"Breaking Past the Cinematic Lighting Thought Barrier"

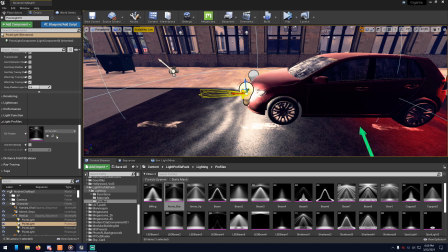[4:07]
Oh, recently I've been checking out this thing called Light Profiles.
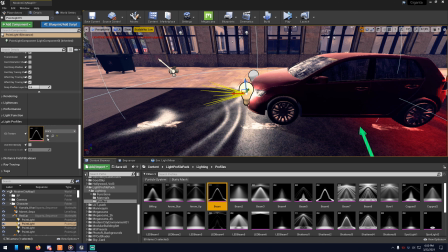[4:10]
There's a free add-on for them on the UE4 marketplace, and what they do is shape light as if it came from an object.
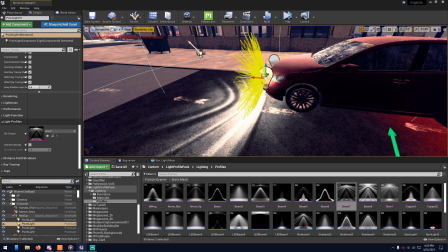[4:17]
Like this car light in Gigantivit used it to make the light more car lighty.
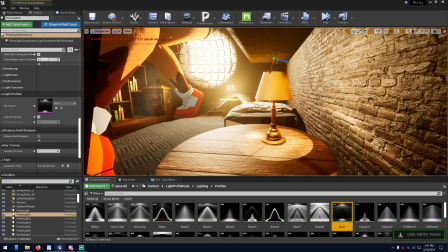[4:23]
I've tried them out in multiple areas lately, but they seem best when paired with objects they meaningfully attach to, like a flashlight.
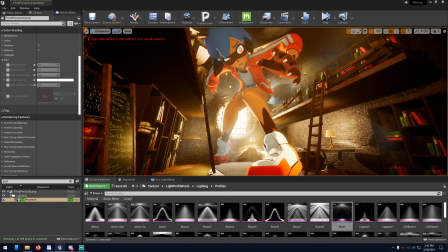[4:30]
I usually do use a LUT pack to help color a shot, but I found it unnecessary here.
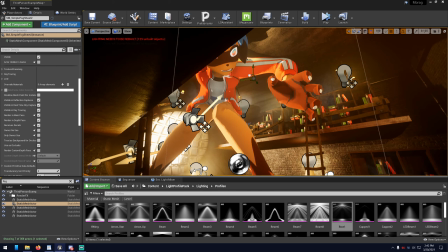[4:36]
Still, will link my favorite ones below. And so now we're on to faked fog and light cards.
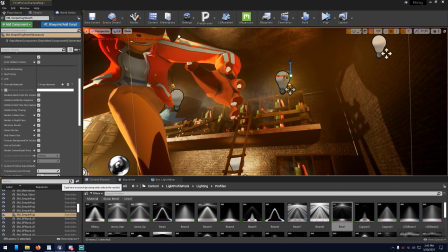[4:42]
The light shafts are actually 2D textures, and the dusty corners are also, well, dusty, flat textures.
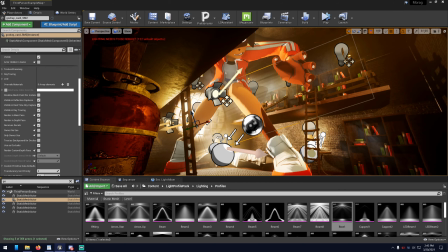[4:48]
Well, really helps make the place feel older.
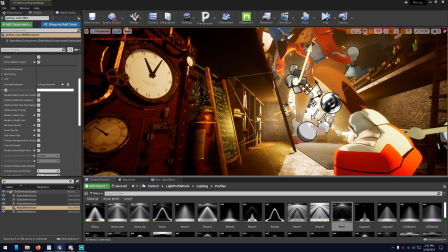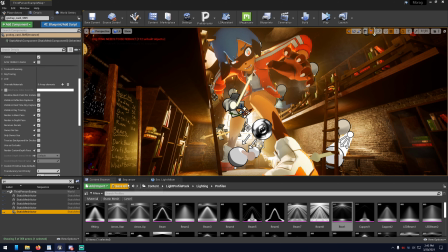[4:58]
So to summarize, cinematic lighting is more glorified lighting and not trying to be realistic.
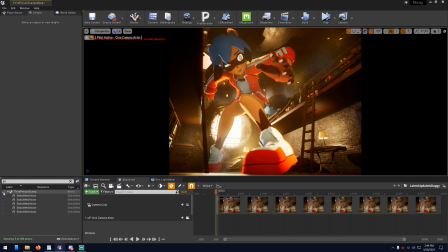[5:06]
Like with one sun trying to be as good for an entire landscape. You need to do a lot more to make the shadows interesting and then bend light to your will. It's kind of like making every inch of the shot as epic as you possibly can.